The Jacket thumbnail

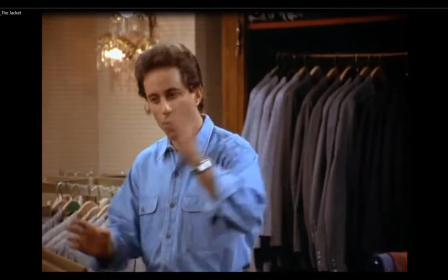We then cut to here's Jerry again. Let me get a good pose.
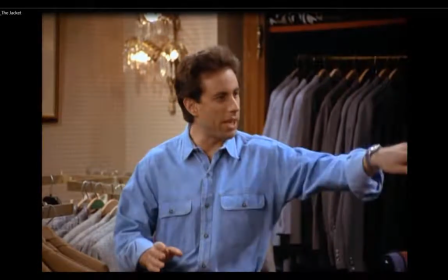There we go. Here we go. So this is very similar to shot three, but this is shot five. And looking at that composition, same camera as three. The background, everything should be the same. It's a pose change.
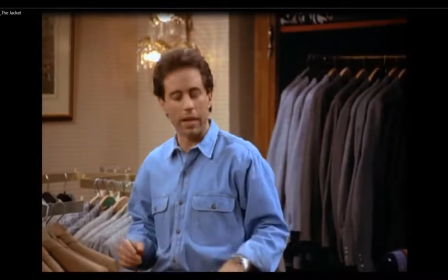So we'll take a look at our next shot. Oh, hang on.
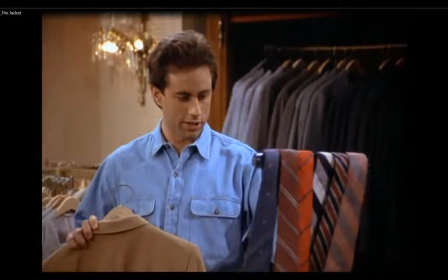You know what? We're going to do a pose. Yeah, so that last one, pose, or scene five, the first one is pose 1 of 2. Here we're going to do pose 2 of 2.
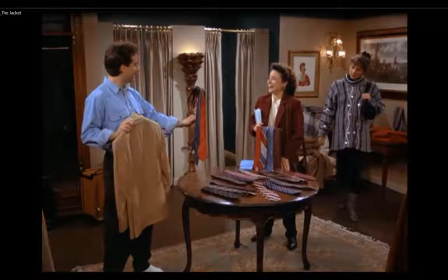Let's take a look at that. Yeah. Oops, sorry. I'm just going to go back, and you can pause on this one.
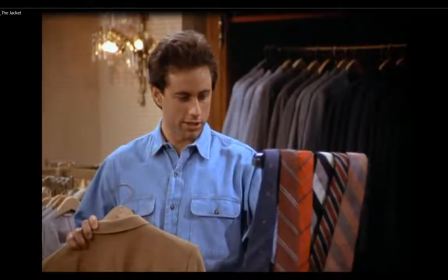I thought maybe he looked up. But anyways, here in live action, interesting when, you know, this shot 5-second pose is the characters are doing something. And, you know,
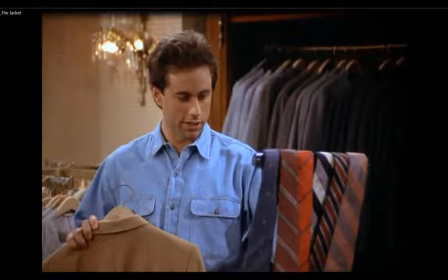how they put the set together is based on story and getting the characters to do something natural. So they are in a clothing store. So they're not just standing there speaking lines to each other, they're doing things. And here Jerry is got a coat in one hand that he's ready to try on,
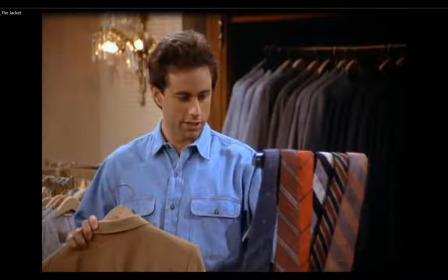but then he noticed a prop on the table, and that is the tie rack. And he makes a gag, a visual gag about it being a tie car wash. So this is where script and visual kind of really work together, and something to be thinking about when you're doing your stories.
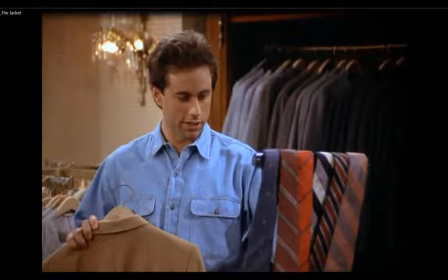Now we'll go to shot 6.
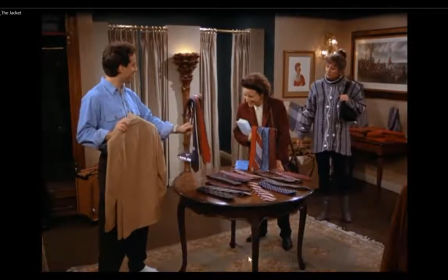And here we have this character that we saw in the background before. She just didn't appear out of nowhere. She was established beforehand in the background in one of the shots, so she just didn't pop and confuse the audience.
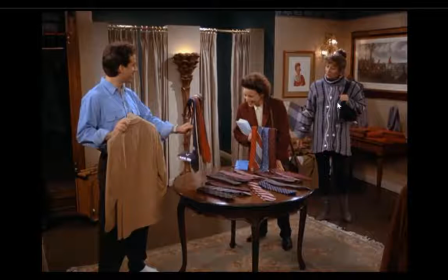Got to kind of set that up. So shot 6, more complicated. It's kind of an establishing shot again, except from an angle. It's because we can see the corner of the room. Our very first shot was straight on under the room. This one's looking over from the left to the right, so we could have a different perspective.
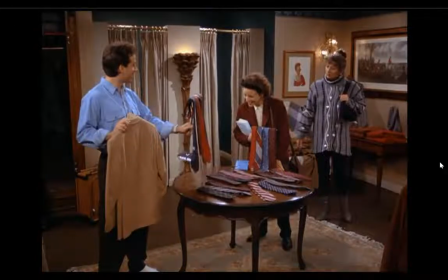So in your storyboard frames that you're drawing, give some indication of background and perspective so you can understand where the camera is positioned and the camera changes between shots. Okay. So, again, you can pause this video as long as you want to get this image down.
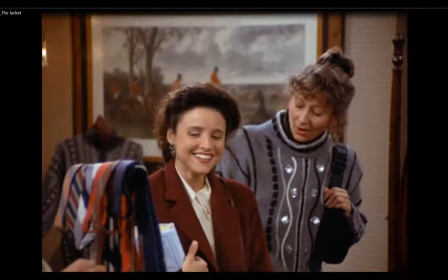I'm moving on to shot 7, and here it is. And again, this is all in real time. So our animation, when you're doing this for animation, has to be similar. That we need shots to hook up, that the poses are the same from one shot to the next shot,
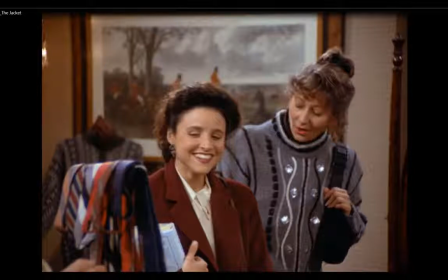and so it's a linear storytelling, and we're not jumping all over the place. It's continuity that's going to keep viewers understanding what's happening from shot to shot. So here's shot 7, one pose, and the character here,
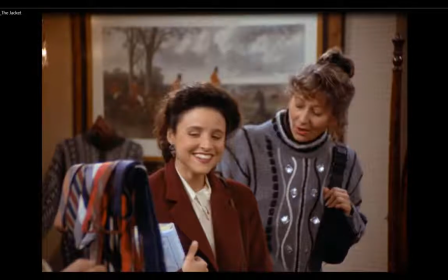our third character, is speaking with Elaine, and that's to establish the book she's been carrying. That's a prop that is well displayed, white book against her burgundy jacket here,
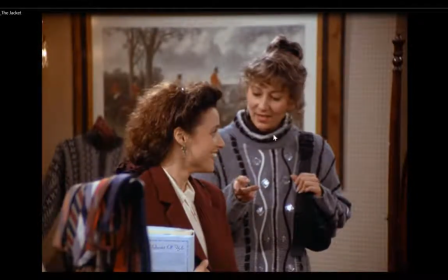so that you know, she spots it and refers to it. Again, big plot point advancing the story. So that was shot 7.
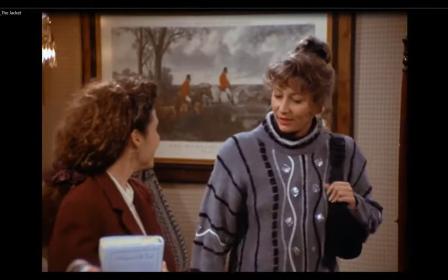Let's see where we go for the next one. Shot 8.
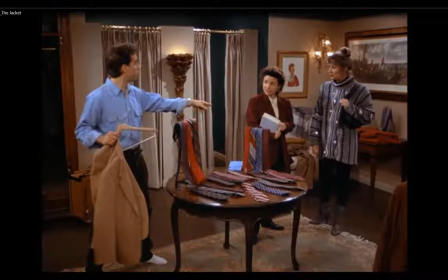We're back where we were in shot 6, kind of showing the relationship to all of the characters. Dialogue kind of dictates why we're cutting. So we had that third character speak, so we went in close to where she was with Elaine, and now Jerry's speaking.
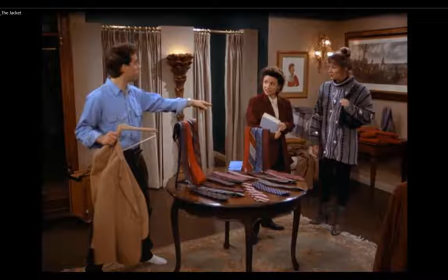So could have gone to a close-up to him talking, but probably a good idea to go to this establishing shot to see the relationship between those characters. And note the pose.